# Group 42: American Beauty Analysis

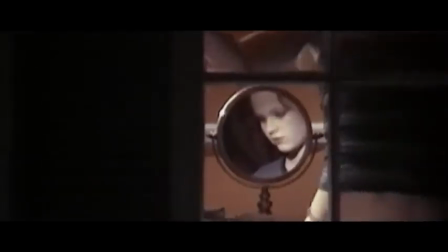[4:14]
As such,
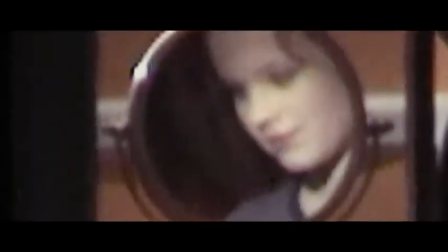[4:15]
the happy and slightly victorious music playing as he zooms in on Jane suggests he receives pleasure from viewing culture's dross.
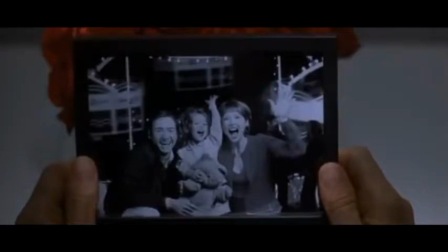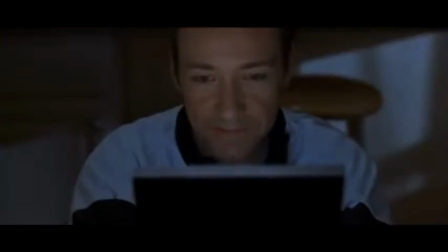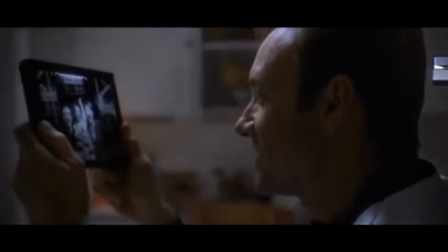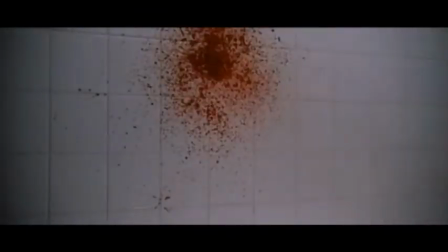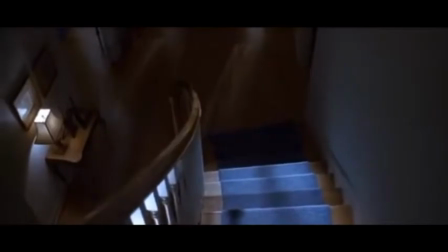[4:55]
Ultimately, Ricky's fascination with the unusual aspects of society has an effect on the audience, demonstrated by the editing of the final scene.
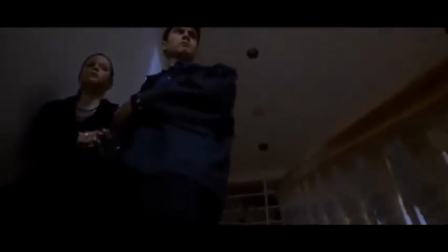[5:03]
In the sequence, Ricky and Jane find Lester's dead body lying in the kitchen,
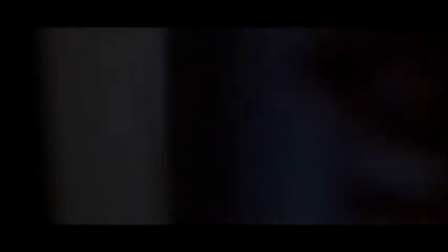[5:08]
his blood pooling on the counter. Ricky is instantly fascinated, while Jane, like the audience, is unsure how to react.
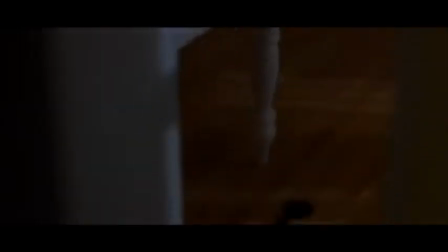[5:14]
While Lester was a creepy pedophile, the audience may still empathize with him given the isolation he suffers from his family.
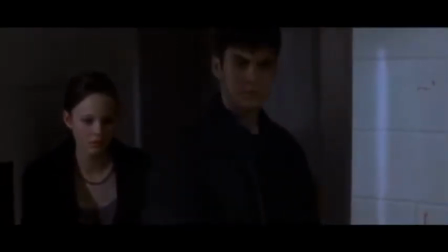[5:21]
Should the viewers be happy or saddened by his death?
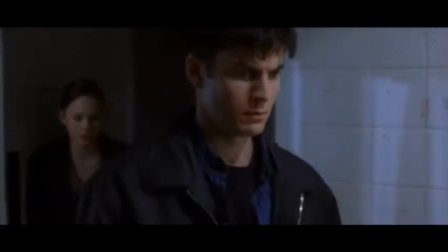[5:24]
As the audience tries to formulate a reaction, the editing of the scene's final shots yet again changes their perception.
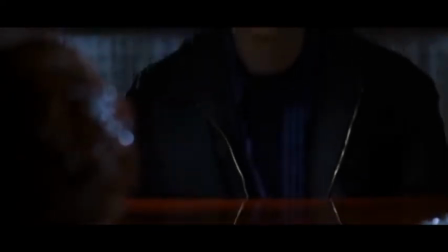[5:31]
The series opens with a close-up of Lester, then a close-up of Ricky, then a close-up of Lester again.
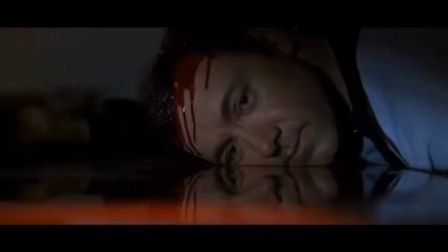[5:38]
The first and last shots of Lester seem different. In the first, he seems expressionless, while in the last one, he seems to smile.
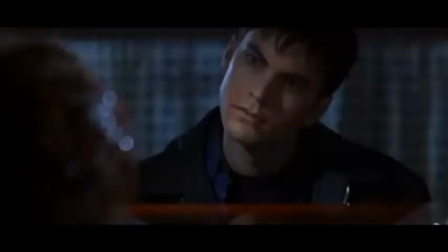[5:46]
Yet, there is no difference. Rather, the sequencing of shots has changed the emotion or meaning conveyed by the final shot of Lester's corpse. This is an example of the Kuleshov effect, an editing theory that suggests the meaning of individual shots is affected by the preceding shots.
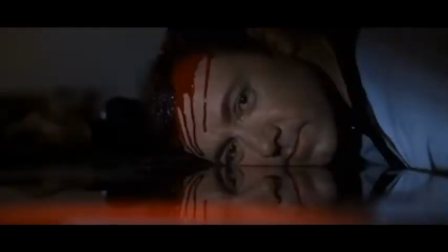[6:03]
In this case, the shot of Ricky smiling, followed by a close-up of Lester's corpse, makes it seem as if Lester is smiling. This changes the meaning of his death. The audience begins to think that he died happy.
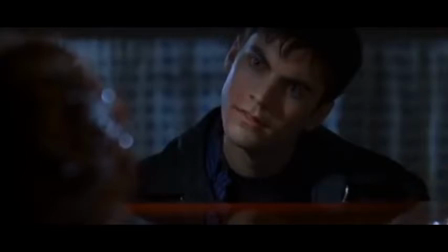[6:15]
Yet again, Ricky acts as a narrator. But, unlike the previous examples, his narration is having a direct impact on the audience. He is changing their perception of the story's events.
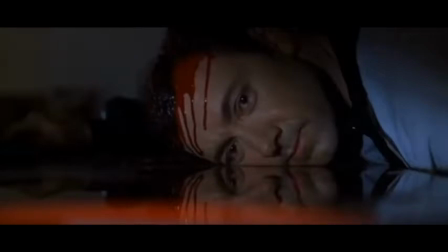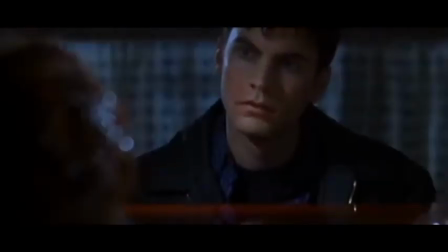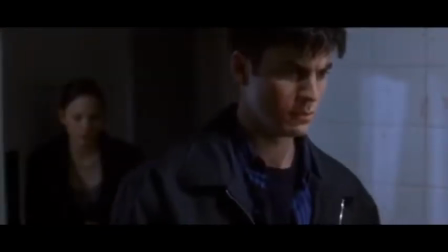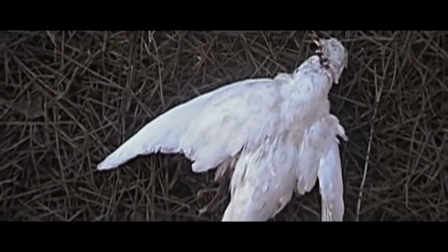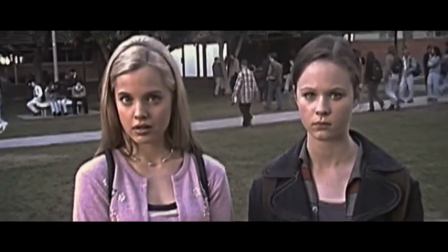[7:02]
In American Beauty, the filmmakers use the editing and cinematography to highlight the beauty of culture's dross,
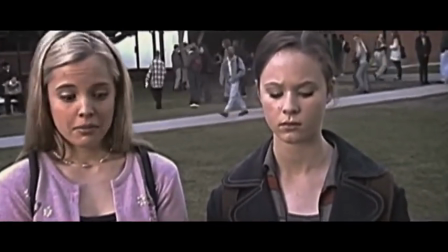[7:08]
while the film's non-diegetic score emphasizes that happiness that comes from witnessing such objects,
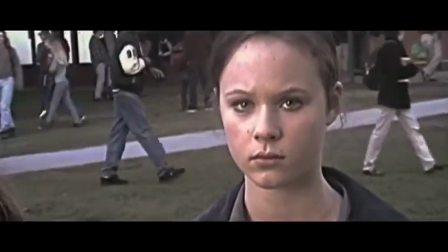[7:15]
and ultimately the editing of the film's final moment has an effect on the audience.
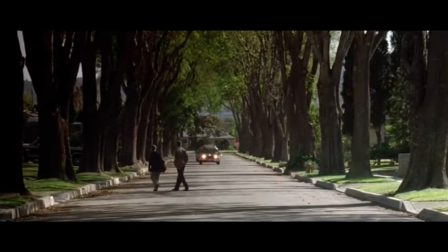[7:19]
The long take of Ricky and Jane watching Ricky's plastic bag film conveys an appreciation for the bag, breaking social conventions.
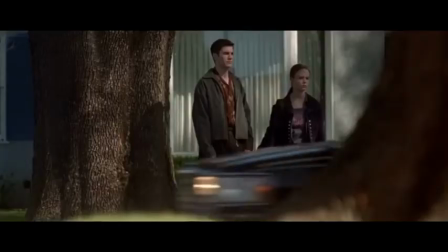[7:27]
Similarly, Rick chooses to film the clothed hitting girl instead of the pantless one.
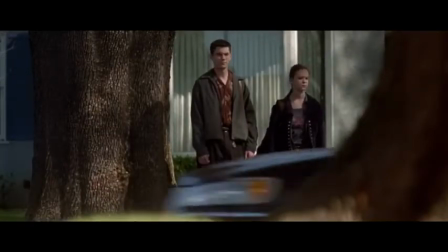[7:34]
However, it is the scene's happy string melody that reveals his happiness.
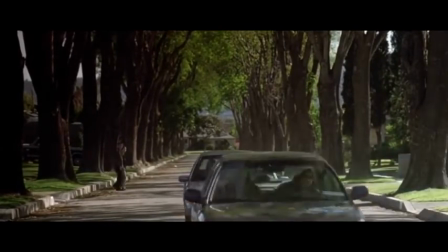[7:39]
Ultimately, Rick's role as a narrator has a direct impact on the audience by changing their perception of Lester's death.
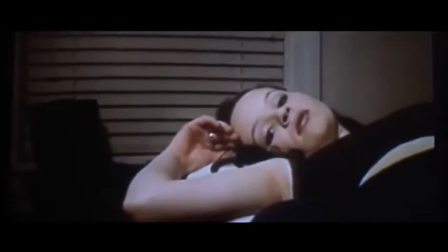[7:46]
Unfortunately, while American Beauty presents insightful commentary on the beauty of culture's dross and its effect on the individual,
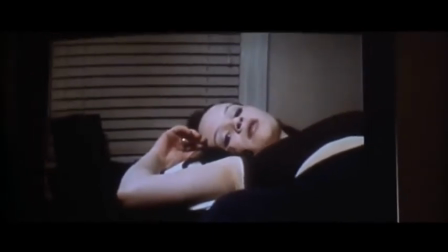[7:53]
the film's meaning has been overshadowed by the protagonist's pedophiliac relationship with a teenage girl.
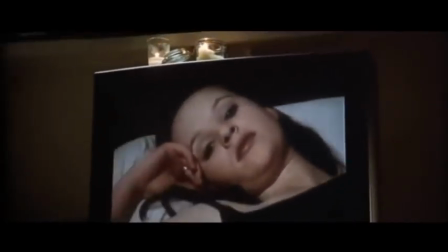[8:00]
In a way, the film has fallen victim to the culture's practice it's criticized.